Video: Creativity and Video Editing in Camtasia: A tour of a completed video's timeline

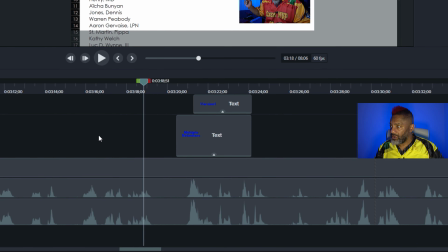And then several clips of moaning all right there.
Here's something we can try. Equals text before.
James Samuel, he is a movie director, and he did the movie The Harder They Fall with Idris Elba, Regina King, Delroy Lindo.
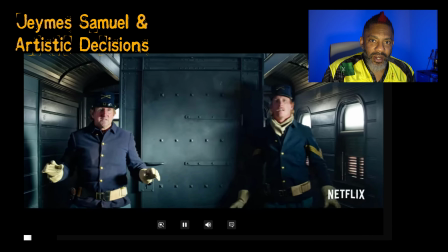Great movie. I've watched it 11 times. In an interview, James Samuel said, okay,
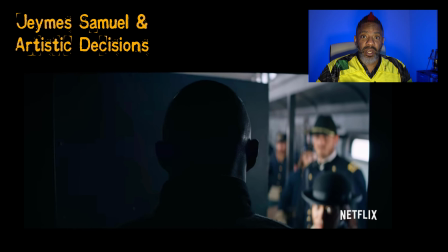in the train scene where there's all this shooting and all these bullet casings are falling to the ground,
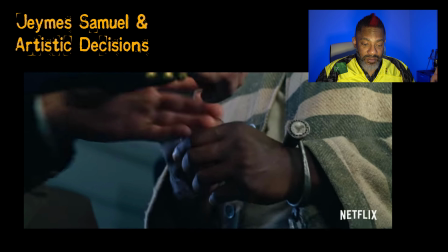and James says, yes,
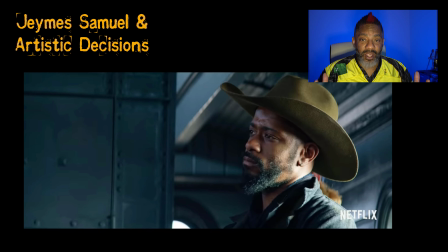people have contacted him over and over again to say that the types of bullets
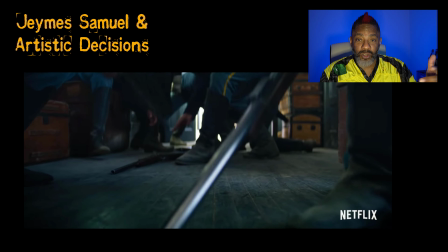in that time period and those types of guns, they did not have casings.
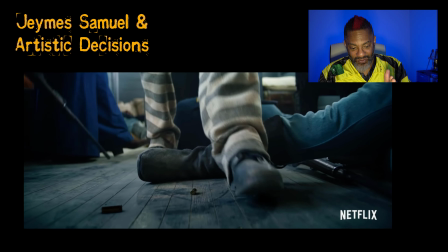But James said, in my movie, they do,
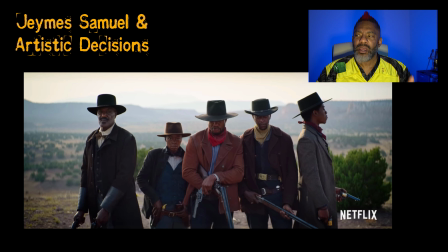because he was going for the effect, the dramatic elements, and not so much and he says, okay, yes, I'm going against accuracy, making a conscious decision too.
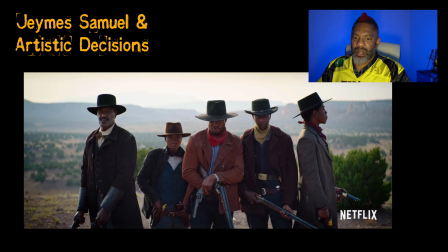All right. And so with these types of things, when I have something come in one way and go out another way, and there's inconsistencies, it's decisions that I've made to like simplify things and just have fun.
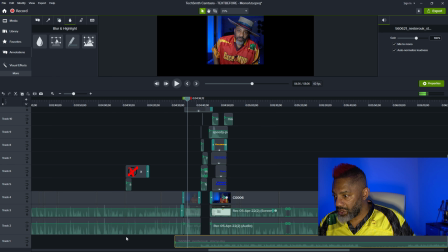All right now. Okay. Now here is this audio that's happening.
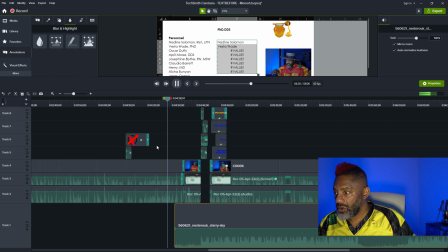This music is in.
It's and add more. Add the LPN. Add the DDS.
Okay. No.
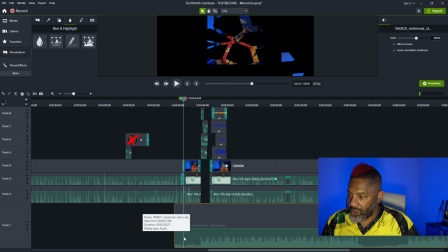And this doesn't have a fade in or a curve because I felt like the music itself was already kind of slowly coming in. So I did not have to mess with the editing points in the audio.
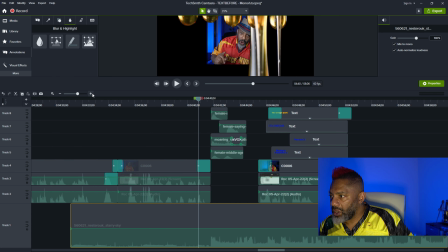But let's look up here because, all right.
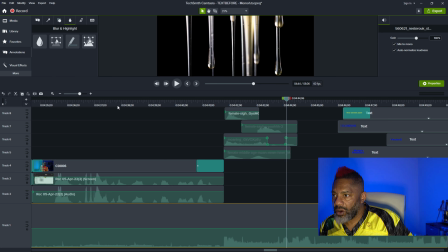Okay, so I did cut something out right there. All right, so here, the sweet part. Ooh. Okay, so that honey, where is that honey happening?
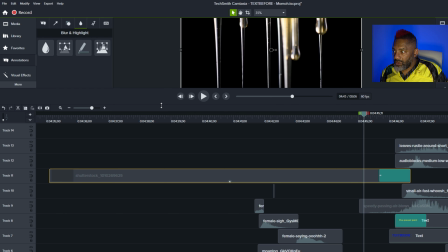The honey is right here. And you can see that it was in front of me.
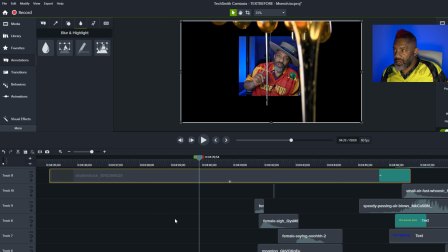All right, and here's another one where I removed the color because we go to the media and here it is.
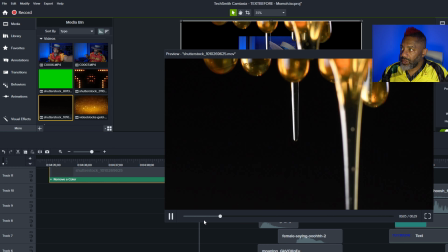That's the honey. It's on a black background. And so I bring it in and then remove the black
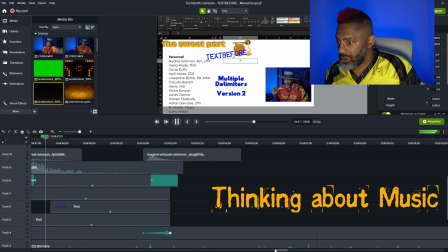to make the sweet part taste so good.
I want to go over here.
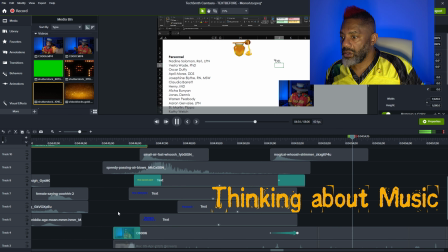I want to put DEL, enter. Let's put PhD, RE.
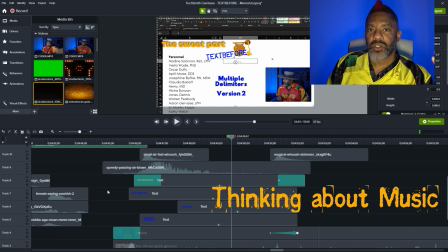Now you notice the music that's in the background, it can take a long time to pick the right music because I wanted something that wasn't too busy,
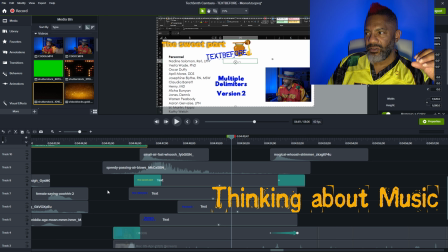that could add some kind of sensuality since we're working our way to the sweet part. So I'll go through a lot of different clips,
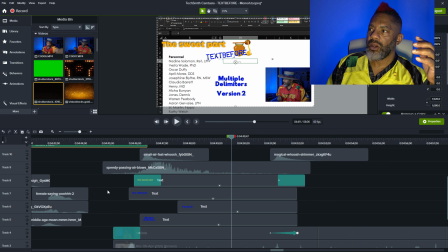listen to a lot of different things, and then eventually narrow it down to one. All right.
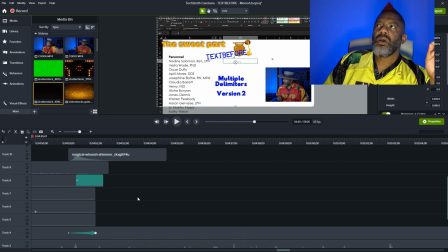Also, there's one thing where, now fortunately, I spent time as a musician. And so I'm thinking about things that have too much treble, too much guitars, high end of the piano. Treble cuts through everything.